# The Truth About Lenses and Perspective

Interchangeable lens systems are more accessible than ever before, and with the rise of DSLR filmmaking, people are being encouraged to make focal length a creative decision right from the lowest entry point. And this is a vital part of visual storytelling. But there is also a huge amount of common misunderstanding around what lenses can and can't do. It's often taught, for example, that telephoto lenses compress space and that wide-angle lenses expand space and yet technically this is wrong. They don't have any effect on perspective at all. Technically speaking swapping out for a telephoto lens is no different than just cropping into your image in post-production other than a slightly shallower depth of field. Now before this sets the internet on fire let me explain what I mean with a couple of examples. Here is an image of my subject taken with an 18mm lens.
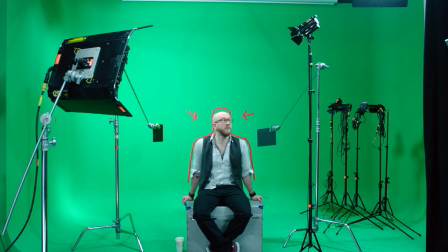(0:55)
You can see we've placed markers on the wall behind him showing his relative size versus the background. Now we change the lens for an 85mm lens.
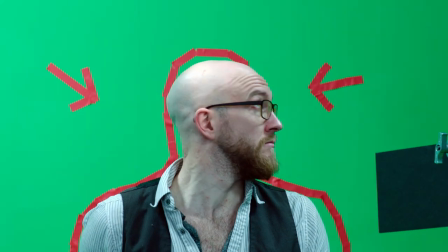(1:04)
We've changed crop or framing from a wide to a close-up but if you look at the markers on the wall behind him you'll notice that nothing has changed. Now let's blow up our 18mm image to match.
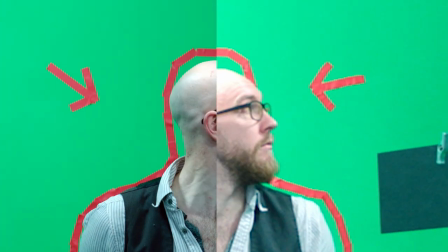(1:16)
It's not as sharp because it's been digitally zoomed instead of optically zoomed but in terms of perspective it's the same image. So theoretically if we had an incredibly sharp lens and a very high resolution sensor there would be no need to use a telephoto lens at all. In fact this is how Jeff Cronenworth shot a lot of Gone Girl and Girl with a Dragon Tattoo for David Fincher, shooting at 6k with the Red Dragon and cropping into his close-ups in post. But what about all that stuff about compressing space and changing perspective? Well, firstly, compressing space or expanding space is a function of perspective. It's all the same. So how do you change perspective? Well, how do you change your perspective in everyday life? You move. All the effects we traditionally associate with wide-angle or telephoto are actually just created by changing the camera position. Changing the lens just allows you to reframe the image and preserve of your sharpness. Let's go back to our subject and the background.
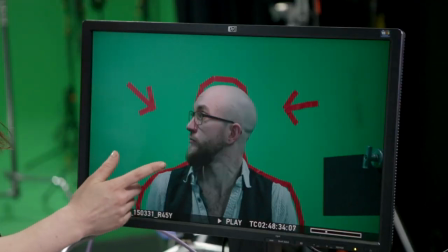(2:18)
This is our close-up. Remember this could be created with a telephoto lens or by cropping into our wide lens.
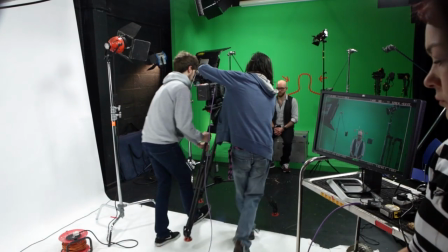(2:26)
Now let's move much closer to our subject.
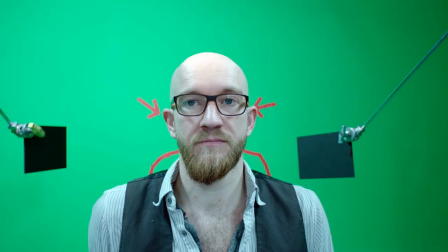(2:29)
If you want to keep the close-up framing we're going to have to use the 18mm lens but look what's happened to the markers on the wall behind him.
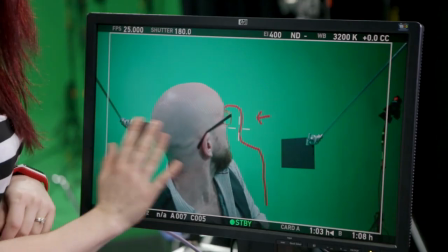(2:36)
It's still a close-up, it's still on the same lens but now we have a totally different image and we're seeing way more of the surrounding area in the background than before.
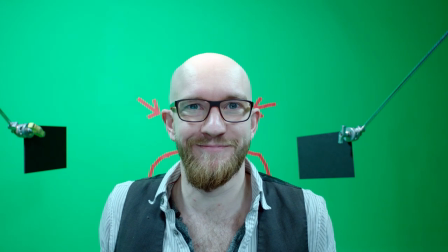(2:45)
Even the subject's face is starting to look different because of the effects of perspective. And nothing you can do in post can replicate this effect. This change in perspective can only ever be achieved by moving your camera. So why does this matter? If you're shooting on a cheap lens with a DSLR, you can't really crop in post anyway. So what's the point of all this?
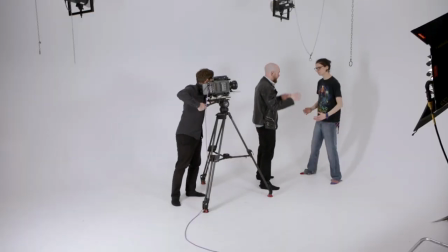(3:08)
Well, let's see another example. This is Bob. Bob is DP'ing for an indie shoot and he's trying to shoot a fight scene. One actor is throwing a punch at another with a gap between them for safety.
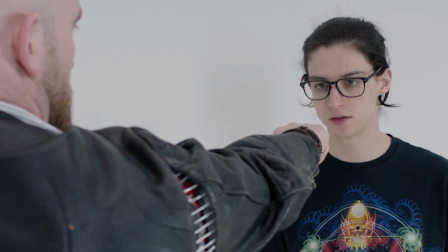(3:22)
Bob is shooting a mid on a 25mm lens and from here the gap is pretty obvious and it's not selling the illusion.
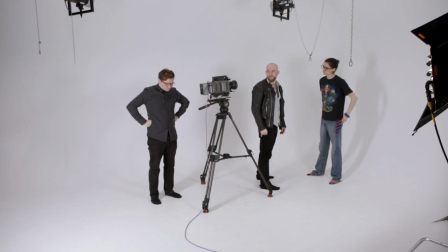(3:29)
The director is concerned. Bob suggests that they cut to a close-up to sell the stunt,
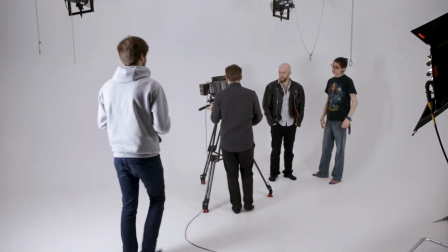(3:34)
knowing that his magical telephoto lens is supposed to compress space and help sell illusions
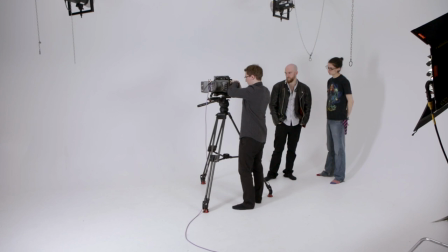(3:38)
like this. and he's half right but he's been taught wrong.
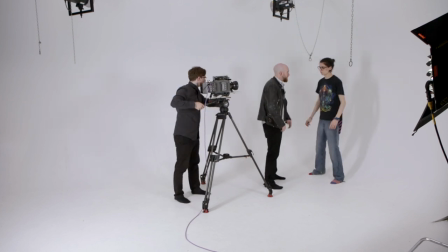(3:43)
He swaps out for his telephoto lens expecting the space to be compressed and the actors to feel much closer together but they don't.
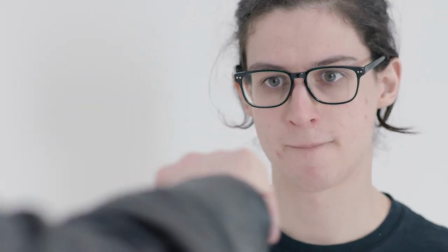(3:51)
The illusion looks just the same. We're just seeing less of the problem.
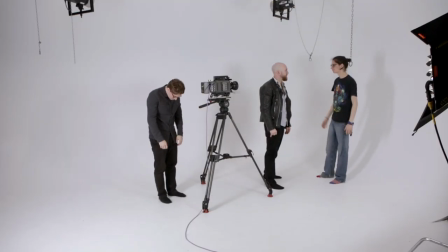(3:56)
What Bob should have done is stick with the mid-framing but decide to move further away.
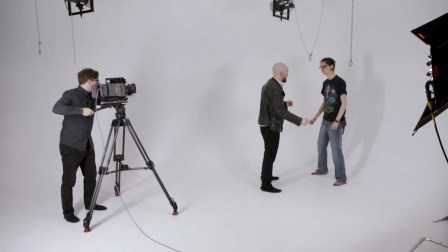(4:01)
Now he can use his telephoto lens safe in the knowledge that it was the act of moving that solved the problem and solved the illusion.